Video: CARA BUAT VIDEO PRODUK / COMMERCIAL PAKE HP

Jadi yang akan muncul atau yang akan kinclong sendiri adalah kamera ini sendiri.
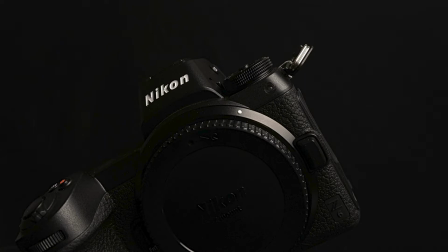Kenapa aku pakai kaos hitam? Karena kaos hitam bisa membantu menyerap cahaya. Kalau kalian mungkin pernah belajar dulu waktu di sekolah, kaos hitam atau bukan kaos hitam sih ya,
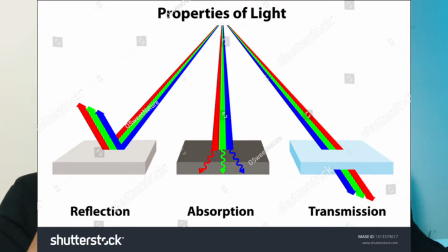tapi warna hitam itu adalah warna yang paling gampang untuk menyerap cahaya.
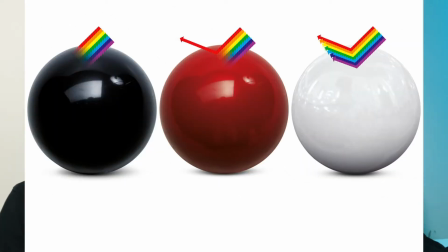Sangat terbalik dengan warna putih, kalau warna putih malah lebih memantulkan cahaya. Jadi kurang lebih kayak gitu, itu kenapa aku pakai warna hitam, supaya nanti semua cahaya bisa keserap, jadi yang muncul, baik lagi yang aku bilang tadi, cuman kamera ini sendiri. Kira-kira kayak gitu. Nah, alat-alat yang aku pakai lain lagi adalah lakban. Ya pasti lakban, tau nggak gimana cara ngekatinnya. Jadi aku lakban ini ke tembok, dan juga lakban itu juga bisa dipakai untuk jadi dasar dari kamera ini. Ini aku pakai lakban.
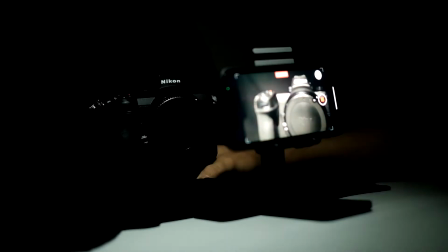Jadi aku taruh ini di sini kenapa? Supaya nanti waktu aku ngevideo, ini ya kalian bisa lihat ya.
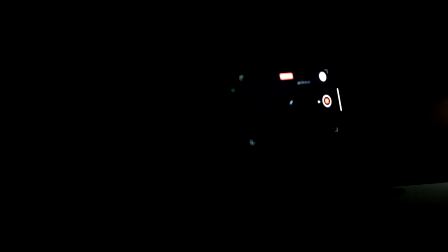Nih, ini nanti waktu aku puter-puter, nanti aku bisa puter bawahnya. Nih, kayak gini.
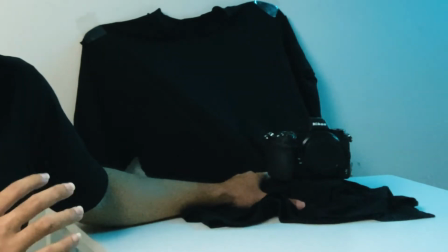Aku bisa pegang bawahnya, jadi tanganku nggak akan masuk ke dalam frame. Itu kenapa aku pakai lakban ini, supaya bisa jadi dasar. Jadi aku waktu ngevideo, kira-kira kayak gitu. Nah, selain itu aku juga pakai alat, yaitu pakai flash HP.
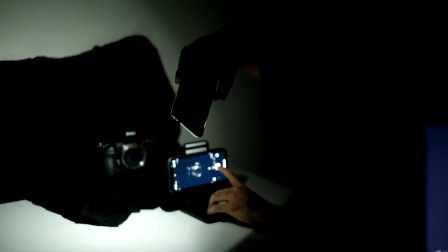Jadi aku pakai flash HP satu lagi untuk bisa bikin kamera ini lebih kinclong.
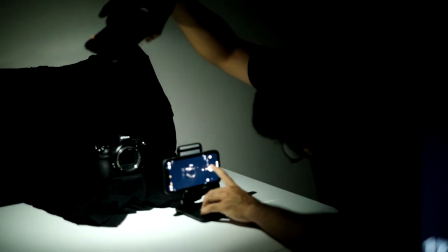Jadi aku puter-puter flash HP-nya seperti yang kalian bisa lihat di video ya. Jadi aku puterin itu semua, aku arahin itu kemana yang aku mau. Jadi aku sambil puter kameranya, aku juga puter flash HP. Kira-kira kayak gitu. Jadi itu bisa membantu untuk bisa menghasilkan nuansa dari video yang aku pengen bikin. Dan alat lain lagi yang aku pakai untuk bisa ngerekam ini adalah stand HP. Kalau kalian bisa temui di online-online shop, kalian bisa lihat harganya cuma 20 ribuan, 30 ribuan. Itu aku pakai untuk jadi stand dari HP waktu aku ngerekam. Jadi waktu aku lagi mau megang flash dan juga megang kamera, tanganku kan ada dua, ya kan? Jadi stand HP ini bisa megangin HP ku waktu aku megang barang-barang yang lain.
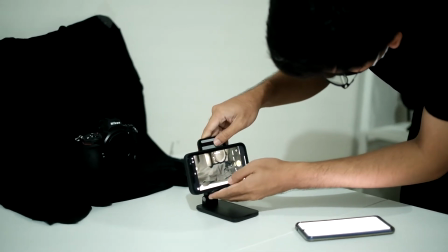Jadi dia tetap still di sana, tanpa goyang-goyang, dan aku nggak perlu takut dia jatuh, kira-kira kayak gitu.
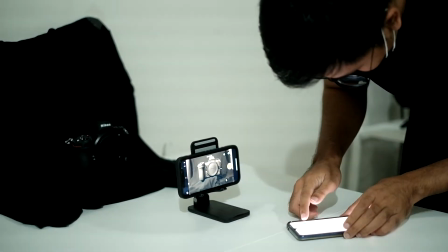Kalian bisa lihat juga di video kira-kira prosesnya kayak gimana. Jadi memang tanganku, karena aku kerja sendiri, balik lagi akhirnya tanganku benar-benar full.
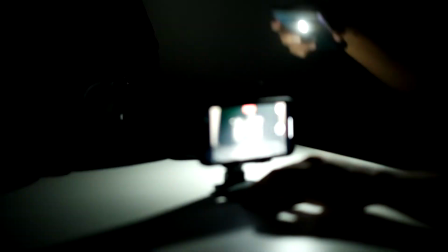Jadi aku bisa pakai alat apapun yang ada di rumah untuk bisa bantu aku bisa kerja lebih optimal, kira-kira kayak gitu. Nah, sekarang masuk ke poin yang ketiga, yaitu kalau kalian udah tentuin itu semua alat-alat, kalian udah siapin semua, kalian udah setup.
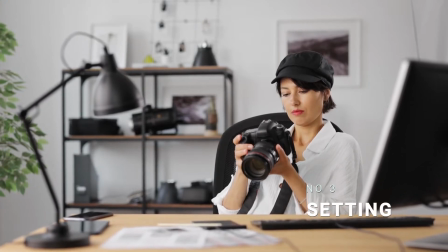Langkah yang ketiga adalah kalian bisa lihat dulu settingan dari HP atau dari kamera atau apapun device yang kalian pakai untuk ngevideo. Jadi kalau di kasusku ini aku pakai HP, jadi settinganku semua aku udah atur,
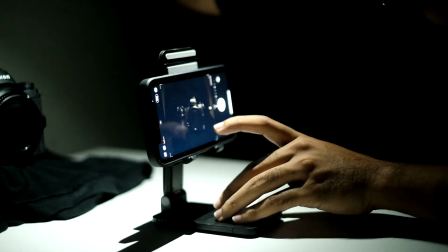kira-kira FPS-nya mau berapa, kira-kira exposure-nya mau seberapa.
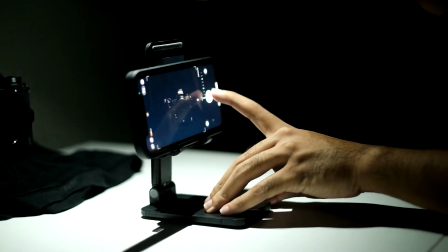Jadi semua itu aku udah atur semua supaya nanti video yang dihasilkan sesuai dengan yang aku pengen. Nah, tadi aku udah bilang tentang FPS, kenapa FPS itu sangat penting untuk diatur. Karena kalau FPS, kalau kita mau benar-benar enak di mata, kita kira-kira bisa 24 FPS atau 30 FPS. Itu sangat berpengaruh supaya gambarnya nggak terlalu patah-patah. Dan gambarnya juga kelihatan benar-benar mulus, Mas Ian. Kalau di bawah dari 24 atau 30, gambar kita akan mulai kelihatan patah-patahnya. Jadi kalian bisa kerasa kayak kurang mantep jadinya videonya. Jadi kalau bisa, kita bisa di atas 24 atau 30 FPS. Nah, kalau kalian mau ambil 60 fps juga boleh banget, dan kalau kalian mau ngambil juga 120 fps boleh banget.
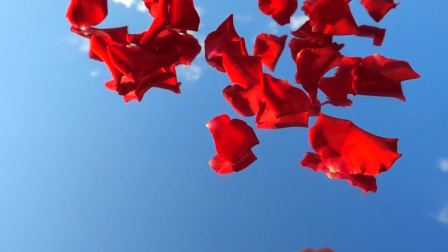Tapi pertanyaannya, perlu apa tidak? Kalau kalian memang pengen bikin videonya slow motion, kalian bisa pakai di 60 fps atau 120 fps. Nanti kalian bisa turunin waktu editing, kalian bisa turunin. Jadi kalau 60 fps kalian bisa turunin setengahnya, jadi 60 jadi 30.
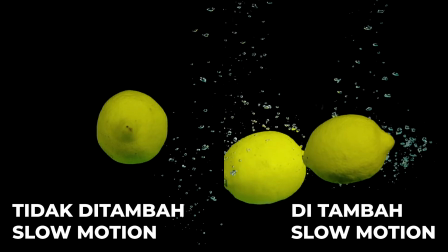Jadi kecepatannya kira-kira bisa setengahnya dari kecepatan aslinya. Jadi kalian bisa tentuin itu semua, dan itu harus kalian siapin dulu settingannya sebelum kalian shot.
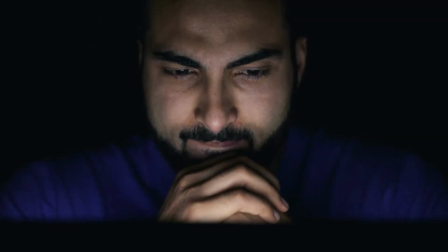Daripada nanti kalian nanti shot salah-salah semua settingannya, pusing. Jadi kalian harus siapin itu juga semua settingannya sebelum kalian mulai shot. Dan sekarang kita masuk ke langkah keempat, dan langkah terakhir adalah kita langsung shot aja.
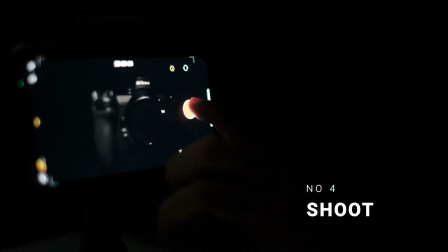Jadi kita langsung ambil aja shot-shot semuanya, kita bisa set up tempatnya sesuai dengan shot yang kita mau.